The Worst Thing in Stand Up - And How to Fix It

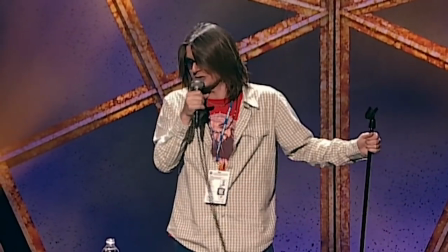0:00 Today we'll be talking about a tool used in presenting stand-up that in my opinion needs to disappear.
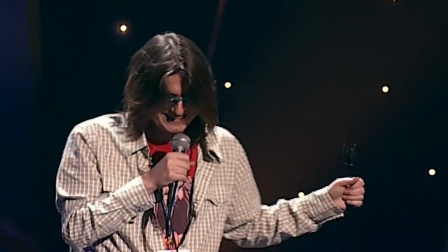0:07 This.
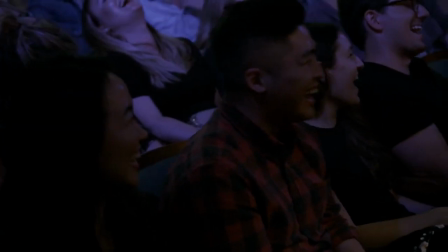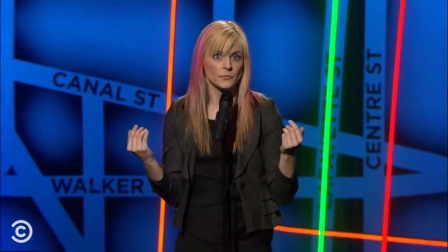0:15 The audience cutaway has become a staple in a lot of stand-up and I Hate it.
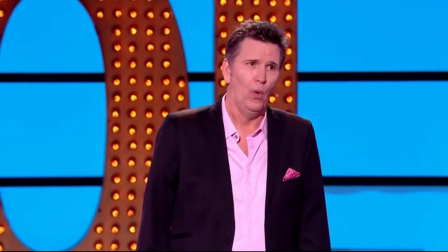0:22 It seems like such a small thing, but when I'm watching a comedian and they cut from this...
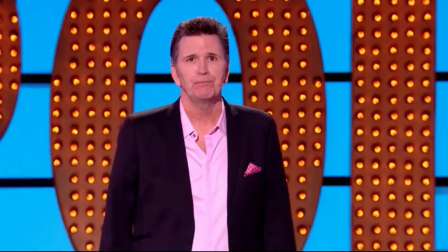0:27 The seven of diamonds! Sorry, my mind's playing tricks with me.
...to this...
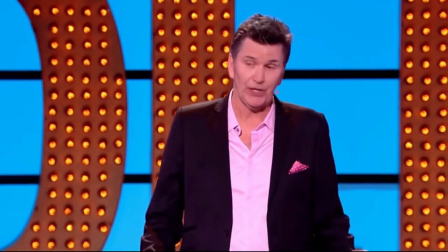0:37 In this video we'll talk about what exactly is wrong with the cutaway and offer some suggestions on how to replace it.
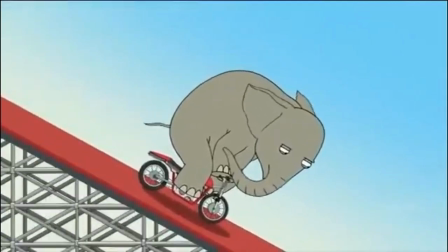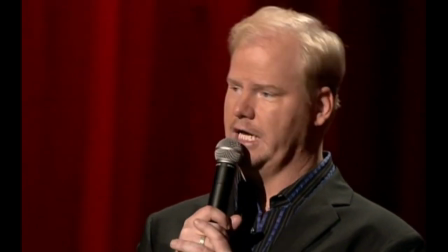0:51 First off you may be thinking what's the problem with a cutaway? If a joke is funny show some people laughing at it, right?
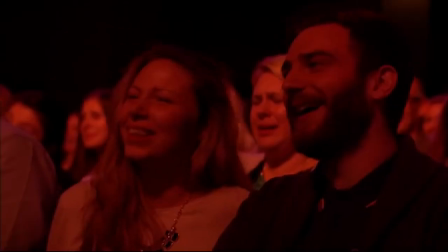0:59 Well not really. I guess a good way of describing it is you don't trust it.
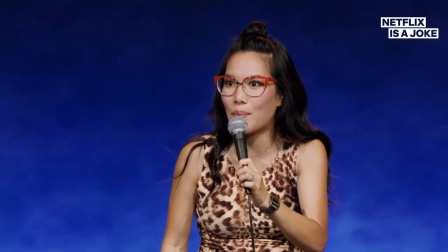1:04 You don't believe the audience is reacting to that joke in that moment.
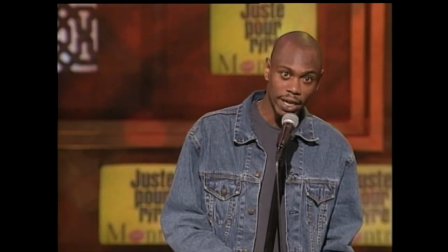1:08 It doesn't feel like a genuine reaction to the material because it isn't.
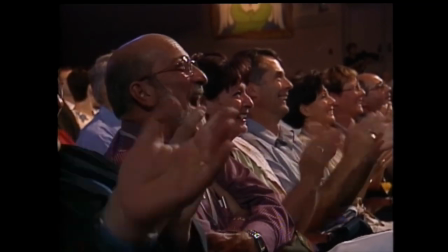1:14 It's a pretty well-known secret that cutaways, particularly by big mainstream comedians and companies,
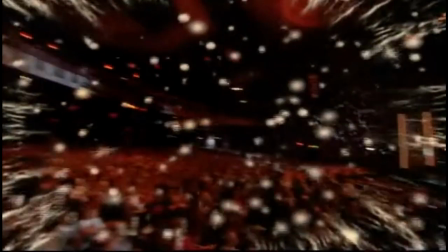1:20 are often pre-recorded or filmed at random, and can be used to manipulate how the viewer responds to the material. I've got a thing I'm obsessed with in how you film stand-up, right? which is that I don't like the false rhythm of cuts where you go to audience responses. Particularly transparent on things like Live at the Apollo. They do choose very specific audience reaction shots to try and change the way the audience at home are receiving the material.
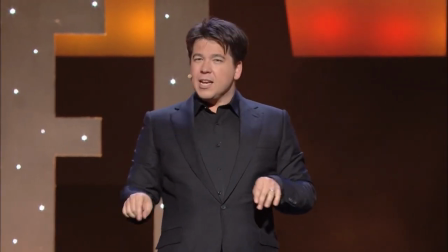1:50 For example, here Michael McIntyre tells a pretty dubious joke about leaving his wife to sit with a 19-year-old.
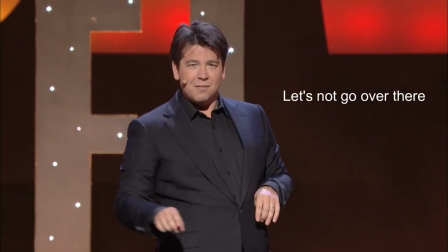1:58 This person has big hair, smelly person hair. and let's not sit over there. Hot 19 year old, can I sit there, darling?
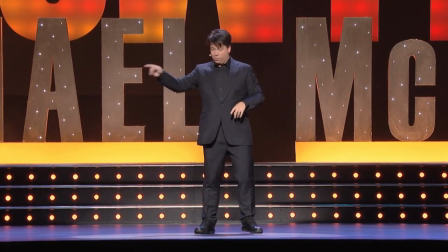2:04 Can you sit over there?
But don't worry, they cut to a shot of two middle-aged women chuckling, so you know it's fine.
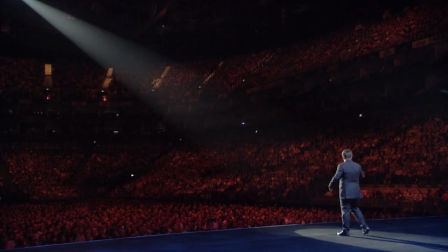2:11 Note that I'm not saying all cutaways have been edited this cynically,
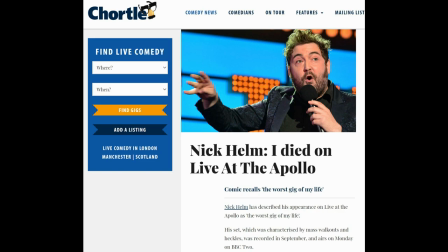2:16 but that doesn't change the fact that when I see a special cut from this I would never hit a woman.
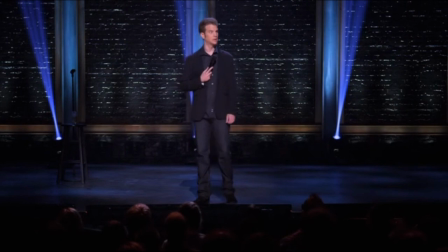2:22 Even if she had a knife, or stutter.
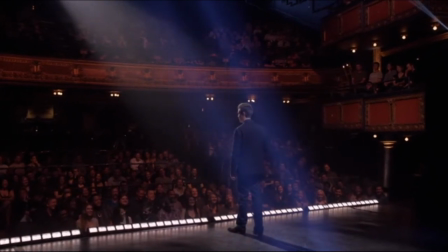2:26 To this, I clench up, I feel like I'm being cheated or tricked, and it pulls me out of the moment.
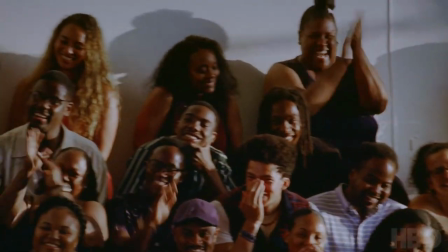2:34 And considering how contrived cutaways are, it's surprising how often they're still used.
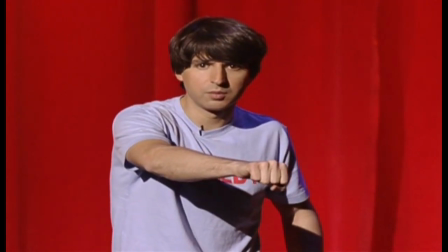2:41 So, what needs to change? How can you get the audience involved in the material in a way that feels authentic?
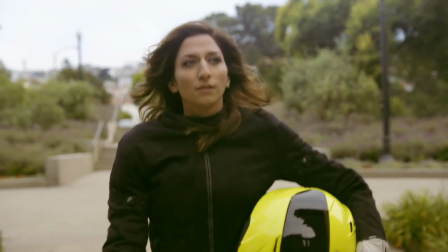2:49 Well, firstly, are there any examples of cutaways being used effectively?
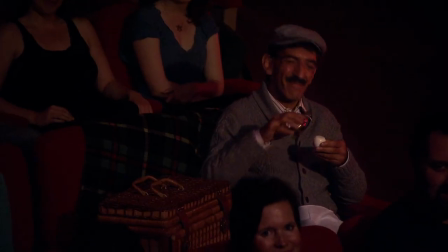2:54 Yeah, there are. Chelsea Peretti's special One of the Greats uses really funny cutaways that also comment on how staged they actually are.
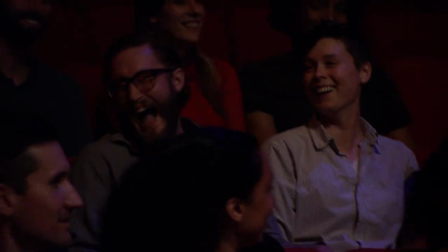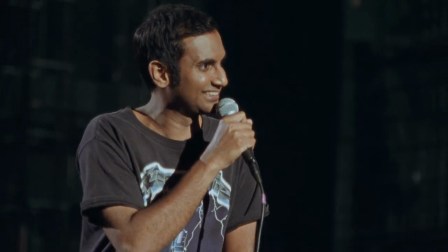3:11 Aziz Ansari's special right now films cutaways at a distance and from unobtrusive
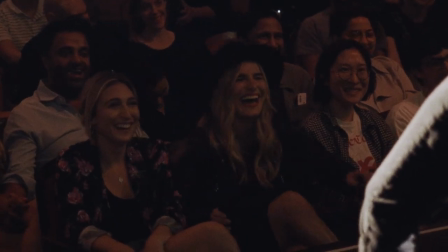3:17 angles and lacks the clear manipulation you see in a lot of other specials.
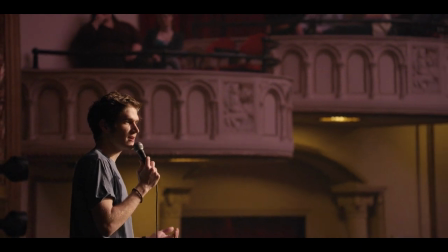3:25 Most of the time. Bo Burnham uses what is personally my favourite cutaway in the finale of Make Happy,
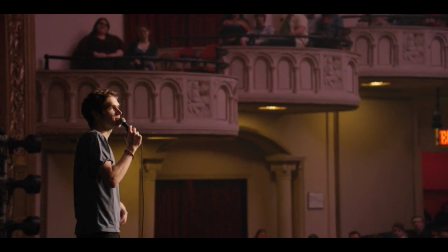3:33 where instead of cutting to an individual or a group of people, he cuts to the whole audience.
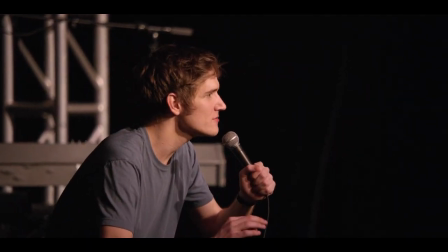3:39 I know very little about anything, but what I do know is that if you can live your life without an audience,
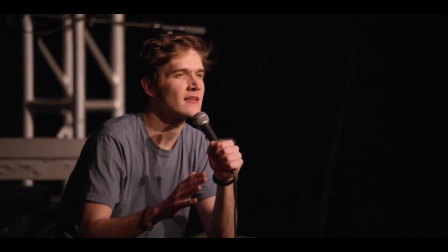3:48 you should do it.
It's a really genuine and innovative moment.
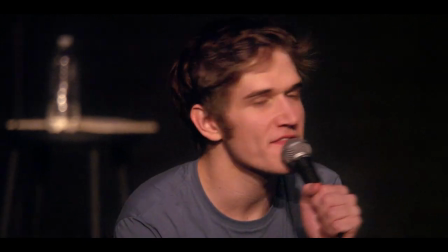3:53 But these are exceptions and not the rule. We need something a little more concrete.
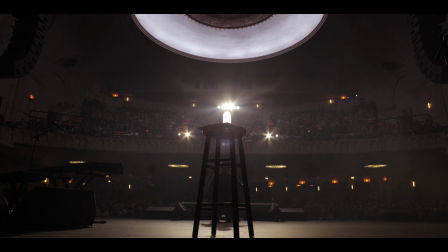4:00 How can you capture the audience's response in a way that feels completely authentic?
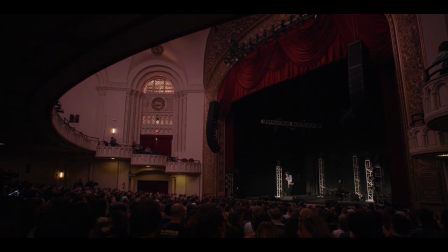4:05 Well, the most obvious thing to do is get both the joke and the reaction in the same shot.
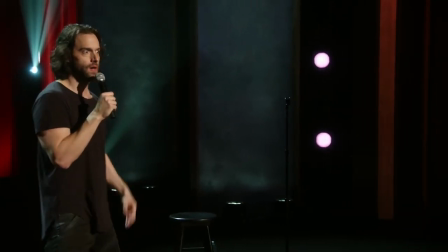4:12 I'm not quite sure when this happened, but so many comedians, particularly ones using the Netflix model,
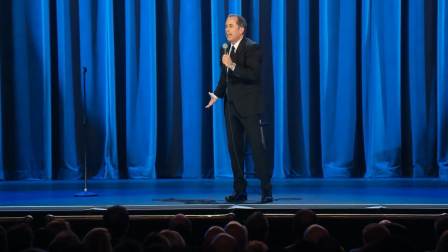4:18 shoot their specials on these giant platforms above the audience where there's no chance to get a reaction unless you cut to them directly.
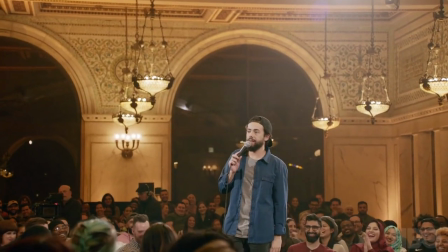4:26 So, mix up your stage.
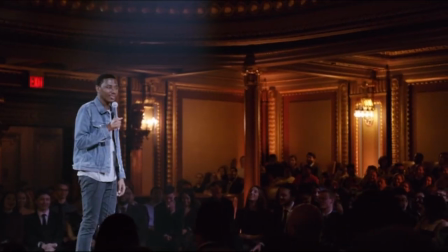4:29 Rami Youssef and Gerard Carmichael's HBO specials were shot on circular stages so you can see the audience responding in real time.
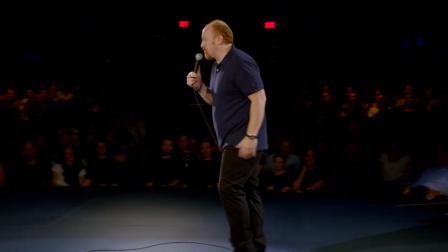4:38 Louis CK also did this in Oh My God.
Oh shit, god damn it!
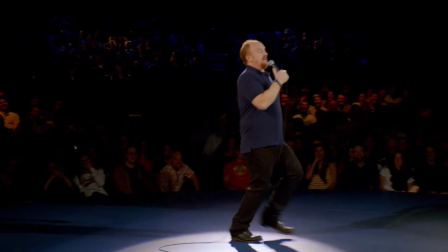4:44 There's always fucking cheaters at the train station!
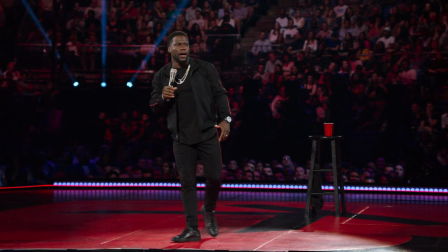4:51 Note that Kevin Hart does a similar thing in Irresponsible, but the audience is too far away.
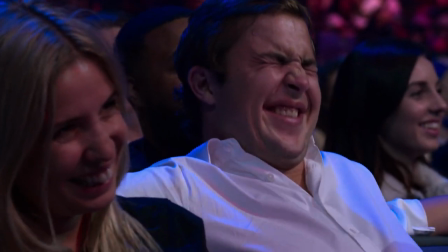4:57 You can't see their reactions, so he has to use cutaways anyway.
My kids are getting older.
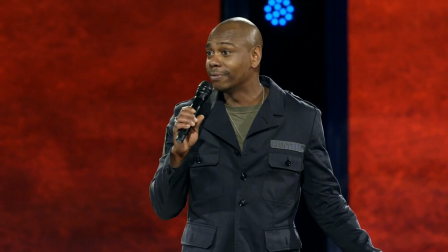5:04 Dave Chappelle also films his specials really well.
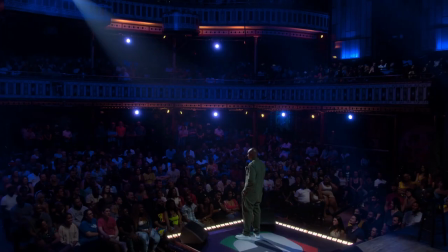5:08 He uses slightly smaller venues, tiered ceasing, and a projected stage, so you're constantly getting live reactions.
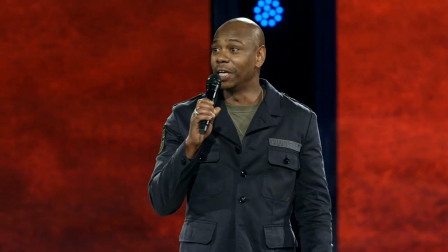5:16 He still uses cutaways. This one really bugs me.
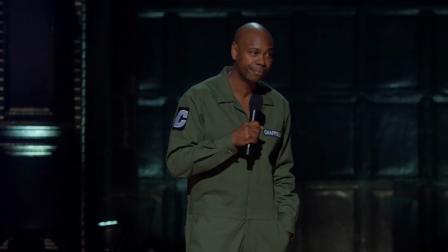5:21 But on the whole, you feel like you're right in the room with the audience.
But it wasn't no goddamn Michael Jackson, was it?
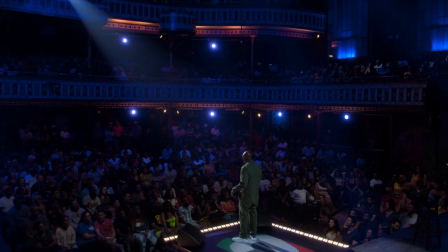5:32 However, the comedian who has filmed his specials most consistently is 41st Best Stand-Up Ever and Santa Claus, if he let himself go,
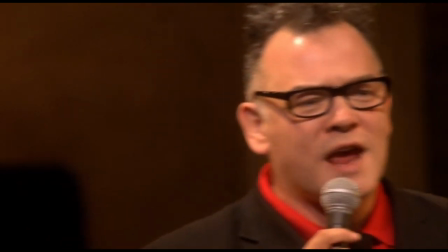5:41 Stuart Lee. Throughout his career, Stuart Lee has always given a completely authentic experience of how the material worked in the room.
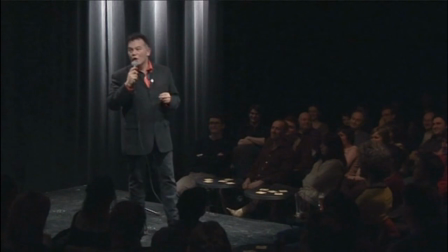5:49 In 90s comedian, he uses cutaways, but they always feel like genuine reactions.
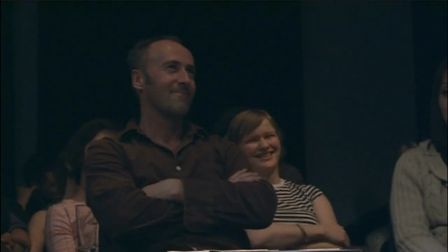5:55 Some are laughing, others are mixed, others seem embarrassed at Lee's very existence.
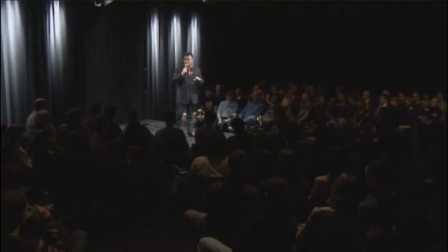6:02 In more recent specials, particularly Stuart Lee's Comedy Vehicle,
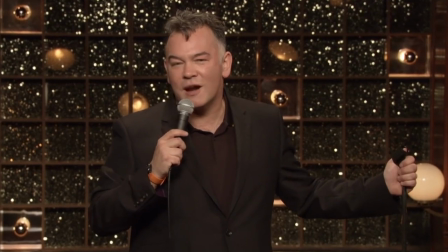6:06 Lee always finds angles that get himself and the audience in the same shot. I wanted to shoot across the acts so that you see an audience response in real time. There's not a breaking of the rhythm to the thing. And I've always done that. I've done it all through Comedy Vehicle.
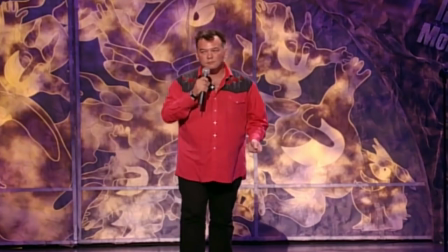6:22 There are no breaks for reaction shots. For a point of comparison, here's Stuart Lee at Just for Laughs in 2006.
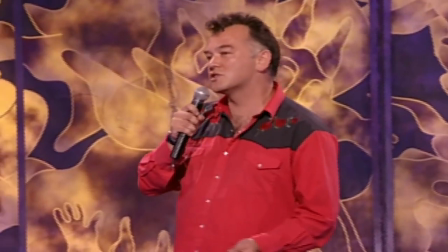6:29 And she said she was almost certain that it wasn't.
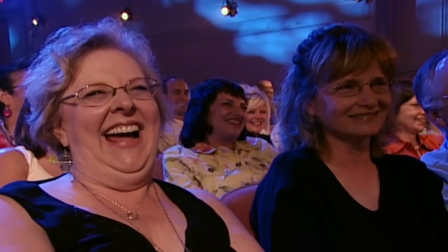6:34 But by then it was too late. I don't know if you remember but the...
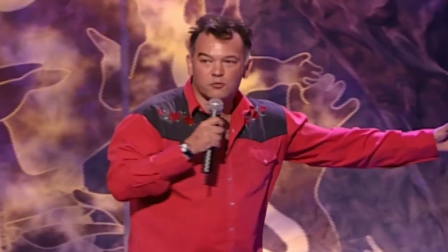6:39 Note how the cutaway seems false and breaks the momentum of the joke. Whereas here...
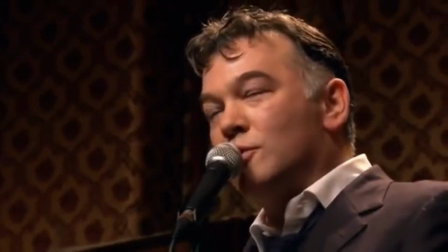6:45 Is it just me? Or did Asher D from the So Solid crew and the grain chile he was in when he was young?
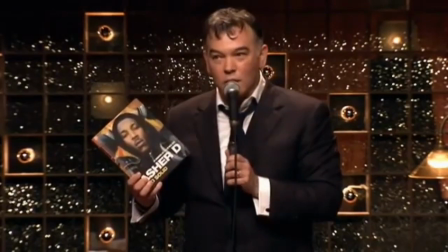6:51 Did he just suggest without any degree of irony That he is the new Jesus
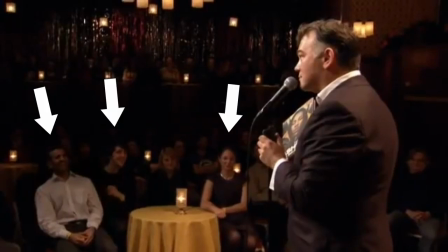6:56 You still get the reaction, but in a completely authentic way
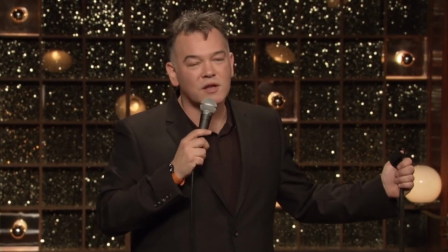7:03 The more you watch Stuart Lee the more you'll see this technique employed when he wants a reaction He'll cut wide but keep himself in the shot
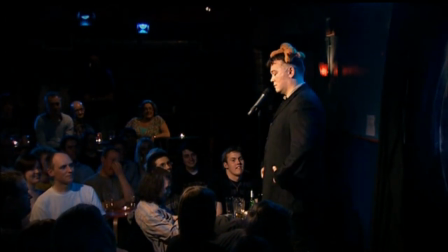7:15 In specials like 41st best stand-up ever he's down at the audience's level so you're constantly getting live feedback
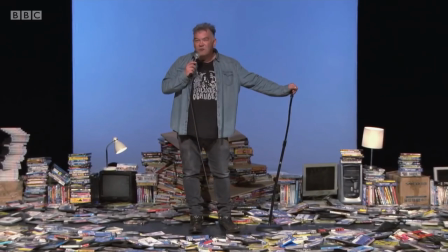7:27 Even in Content Provider, where Lee is on a front-facing stage above the audience,
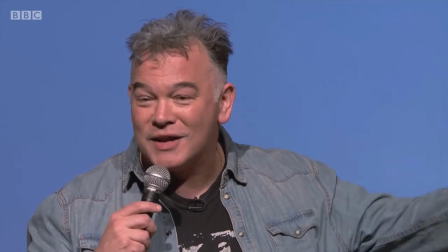7:32 the camera is placed side-on to get the joke and the reaction at the same time.
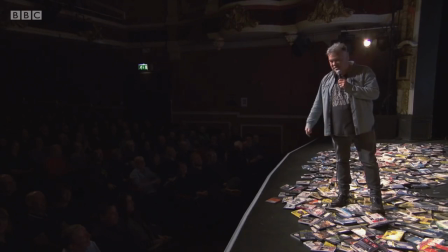7:37 Look at these people, this isn't my crowd, is it? Look at that Essex... Essex filth, the people that are... Market traders on the run from London, aren't they?
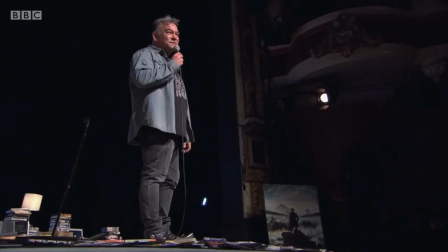7:47 And most importantly, when Lee is on a stage where he can't get to the audience, he just leaves them alone.
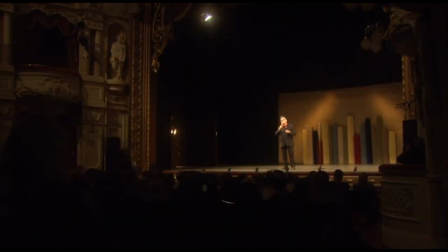7:54 Carpet Remnant World is a brilliant example of stand-up that is wonderfully filmed without getting the audience involved, at least not visually.
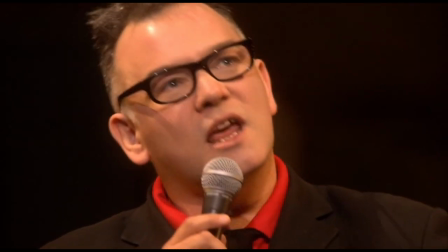8:02 Going well down here, isn't it? Up there. There's people down here thinking, you know, this is the kind of thing he does, mucks about like this, it'll be alright, and up there there's people going, oh, he doesn't, I've not seen him before,
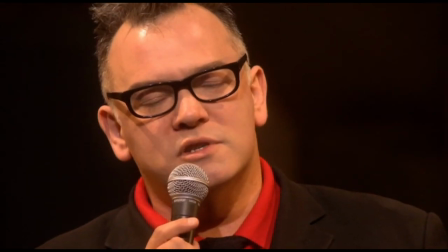8:12 he doesn't seem to be able to do stand-up.